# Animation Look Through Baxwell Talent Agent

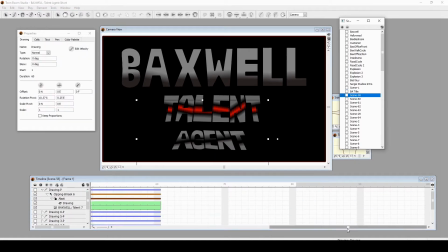3:56 now I want to go from that the title like opening like a
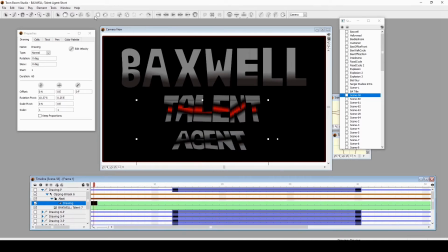4:01 door like you see here so when I did the title I exported the frame as a digital image then brought it to here then I masked each point
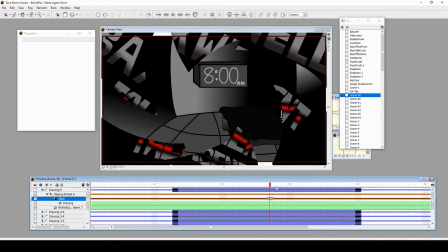4:11 and just yeah I made it yeah
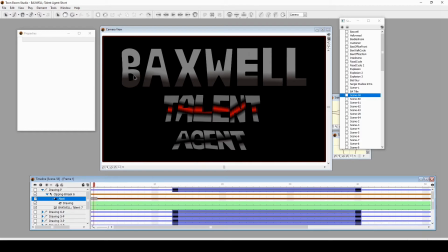4:18 so there was so what i took the digital image of um yeah yeah now it's coming to me i almost forgot but i remember yeah each
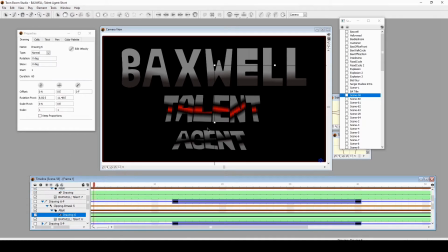4:27 piece of the title had its own mask and the mask was like shape of the door and then i animated it you know moving the way it
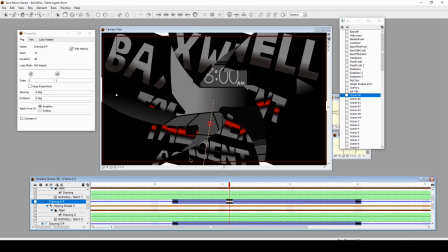4:35 moves so yeah each one is a still image copy of the title with a mask over it to give it that shape and i just
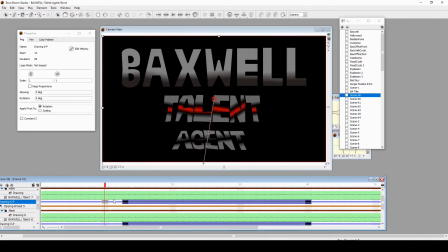4:43 animated it opening it and then when it edited together looks seamless the title and then it opens if you've seen the cartoon you understand i'm talking about and
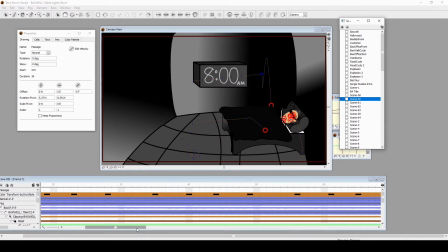4:51 this one is a still image of this upcoming shot so when i set up this shot i was like okay let me take a still image of this frame bring it here
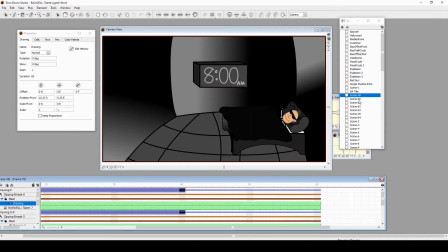4:59 bring it up to here so so it can continue so again it blends together perfectly in editing a lot of creative
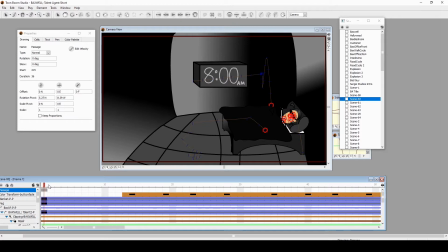5:08 ways to get around all this i want this cartoon since this character was a secret agent that lived his
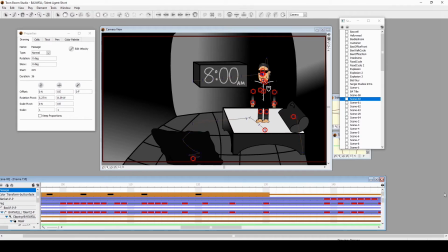5:19 life like a hollywood agent i wanted him to have you know really advanced gadgets but still be very very comical so with the bed and the way he gets up in in the morning gets ready for his work day i
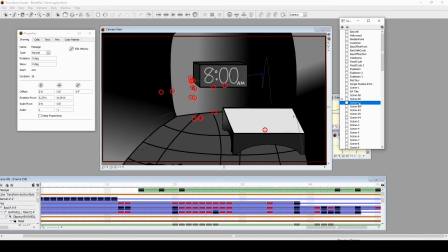5:32 like that bed thing and the next shot i really like too it's just a shot where he's sliding
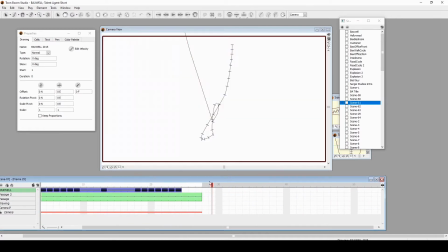5:38 down and he's up to the camera very
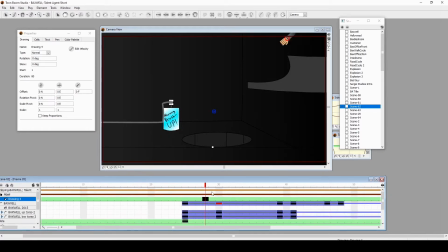5:42 nice i don't want him to brush his teeth he just has like nice sprites there we go his
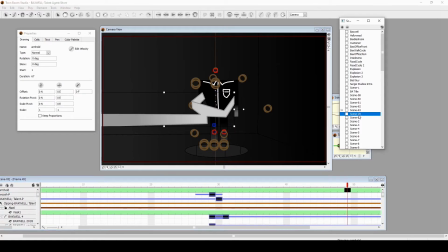5:51 clothes he just swooshes into them oh this one's nice too
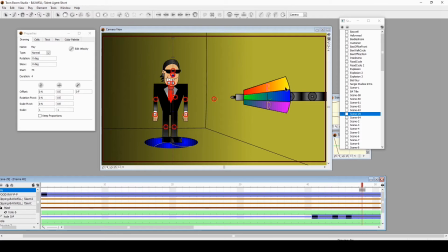6:00 instead of him eating i just want him to have his food breakfast lunch and dinner like beamed into him through light rays so that's what i was doing the machine had it set up it's set to breakfast as you can see beep and then he goes through the door and follows in and started to start the day pretty much
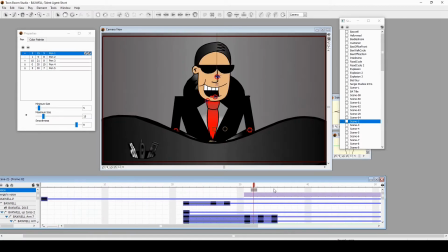6:20 welcome to Maxwell agency how can I make you
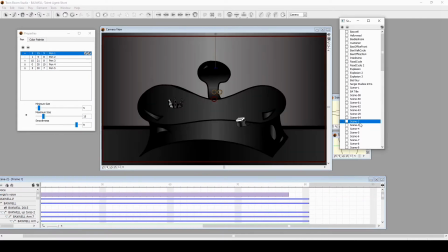6:25 famous today oh man the thing else I want to bring up
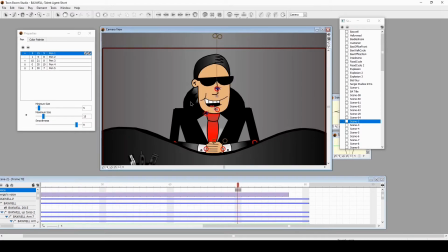6:30 is that the gradient his hair the tips of his hair blend into the
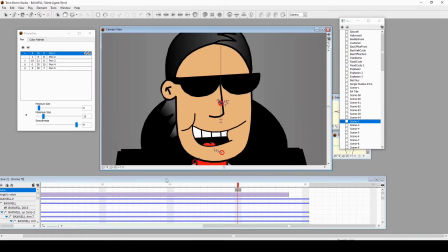6:35 chair I didn't figure out the gradient on this but it's all right you'll see his hair a lot more
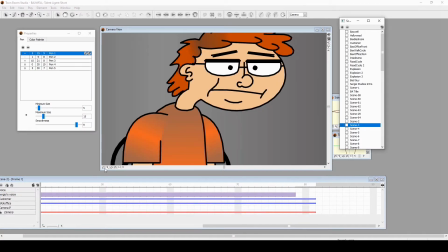6:40 often so that's fine and here with this character I think I called
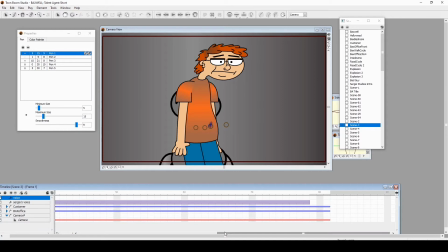6:47 him I don't know what i call them i forgot now but he's you know a client who's this nerdy kid but he's talented oh that sounds familiar but very meek and comical but talented too now
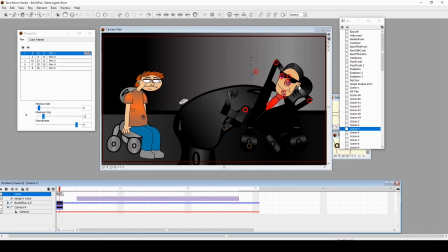7:03 i don't know if you heard my commentary for this cartoon but this character is inspired by a lot of fictional characters that i loved growing up in the 90s with the angular shape and his drastic posing the way he he
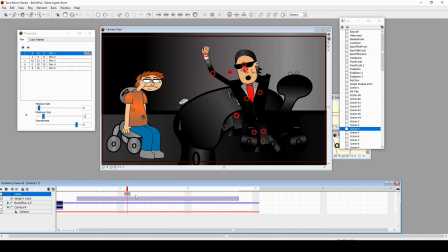7:18 carries himself and his performance where he talks a little bit more excited so when i was going to animate this character i knew for him to be over animated with the form of animation that i have a keyframe puppet animation it would be just drastic sharp poses like he goes from here to
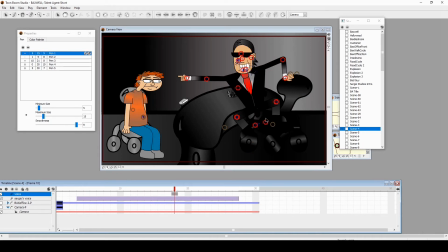7:34 here and i do like it he's holding on to the chair if you can see through the gradient darn it but through the gradient you can see it and he's just talking and going from pose to pose you can see a lot of drastic comical energetic poses it has he has a lot
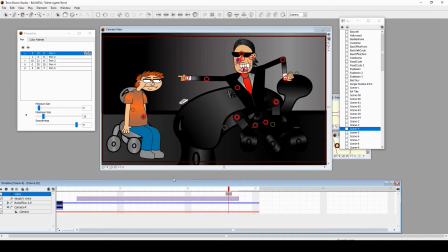7:49 of character to him very energetic passionate about his job and his work and i like how it really came out while the character he's
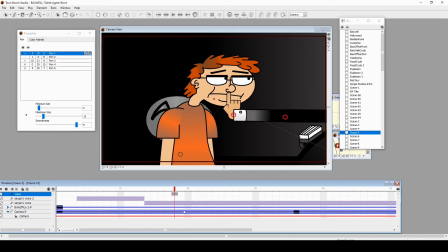7:57 talking to is just so stiff and simple he's like no don't worry yeah
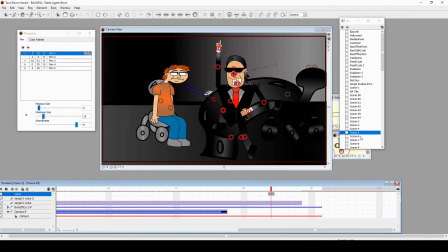8:06 very good i'm very happy with the way he was animated in this in this cartoon he's
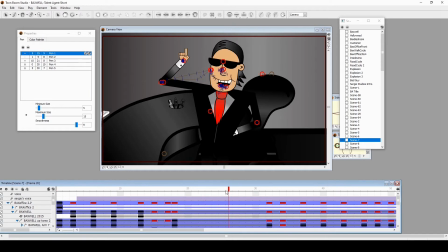8:18 very simply animated there was a lot more things going on with this cartoon but i end up cutting like he was going to have a robot assistant and there was going to be a couple montages before we get to the the acting part but no i cut that out for time because it
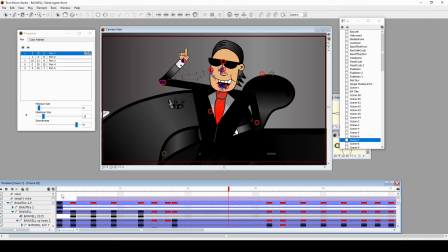8:34 was getting too long and i didn't want to end up working on on and off for five years but I do like his design at Maxwell town agent in the character he is in this one so it's well done very good
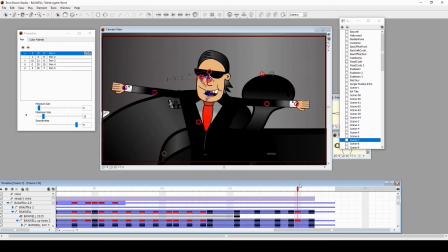8:52 very expressive and I really wanted to keep his
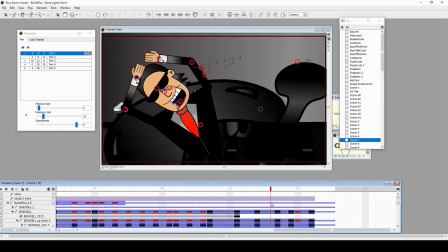8:56 angularity without really redrawing it that much unless I need to
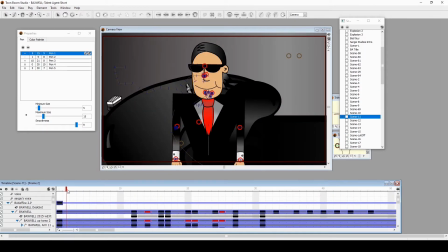9:00 but very good so in this shot you know he's being told of Why do you do this?
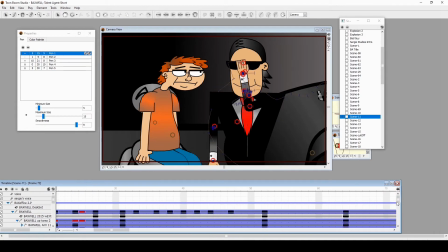9:06 Who are you really? So he just walks up, takes off his glasses. His eyes are the same shape of his sunglasses.
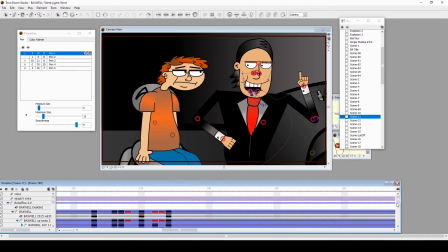9:15 I love that gag. It's still true to the character. And he's still expressive with his dilated pupils and stuff.
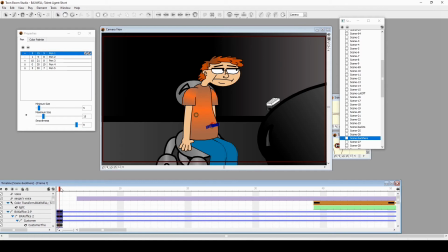9:23 Yeah, that's good. I like this part because here he's going to start acting his heart out and there's just a light coming out of nowhere.
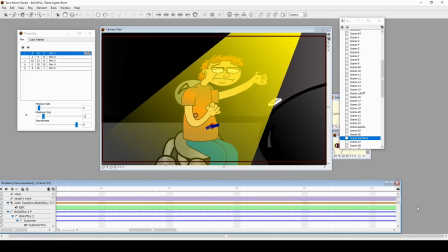Oh yeah, this is one whole shot. But then when I was done animating this shot and the next shot I'm going to show you, they cut together in post.
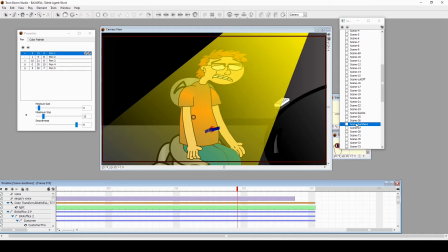9:45 So I take this whole thing, cut it in post. I cut this to this.
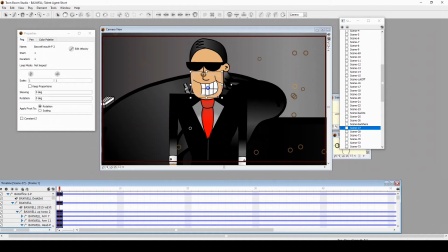9:50 Because while he's acting and he's surprised and amazed, his eyebrow goes boink, boink, boink. That's a good gag. I like that. So it cuts back and forth, but I just animated each of them in their own section and just cut it in post.
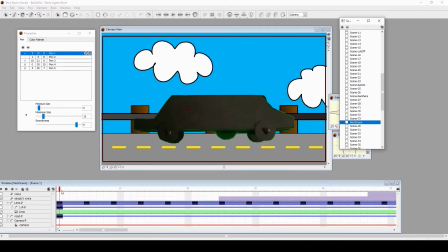10:08 And that worked beautifully. All right. So here's what I was talking about earlier when it comes to effects. Originally, I think I said this also in the commentary. I wanted to make a limo made out of black foam board, which I ultimately did.
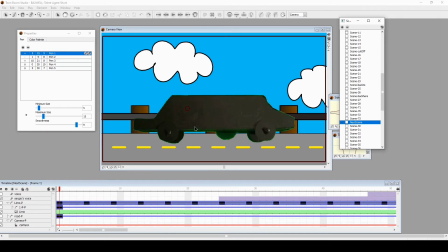10:23 And I wanted to put it behind a green screen and just be live action footage over this animation footage. But it didn't look good. The key green screen didn't work and the limo didn't look good.
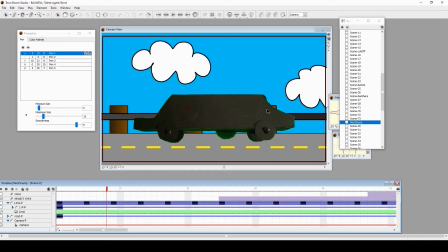10:36 Well, the way that it was shot. so I just ended up doing like a couple of still images of this limo in a green screen removed the green brought it into tomb boom and animated like that using keyframes so I had to keep from animated still image of the keyed out limo in
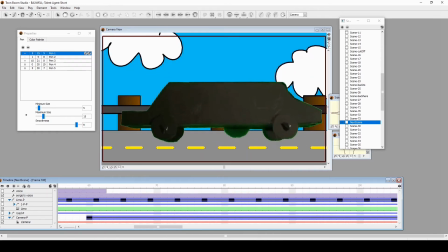10:52 this shot now we're going to into the limo through this
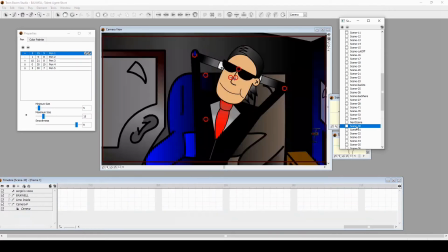10:57 still image into the thing so there was a transition effect that worked
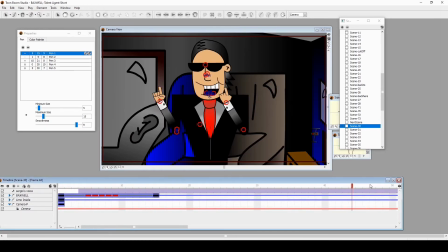11:04 for that to happen. And it came out well. Really well. I still love his pose.
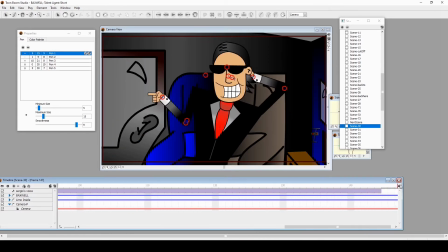11:09 Like, huh, huh, huh, huh. Got a lot of arm work for this character. And I love it.
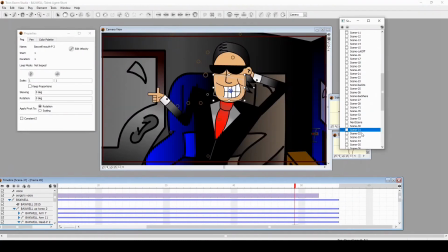11:18 I also do like the shape of his hands. He has square fingers kind of thing. It's an art star that I grew up in in the 90s and 2000s.
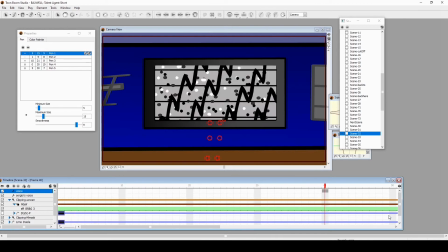11:27 That love that I put into this character. Some static.
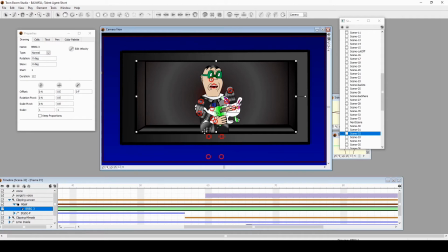11:31 This character looks like a TV screen. but yeah it's he's animated in this whole shot so he's small but he's in this evil lair that i'm trying to put this
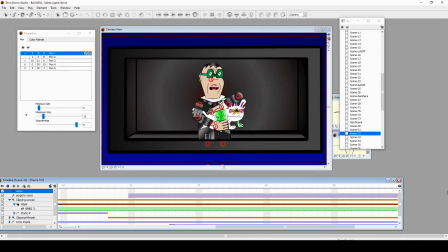11:42 is me trying to pull off this like televised like message even
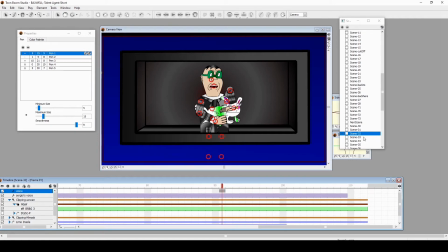11:49 though he's in the thing and just masked into it man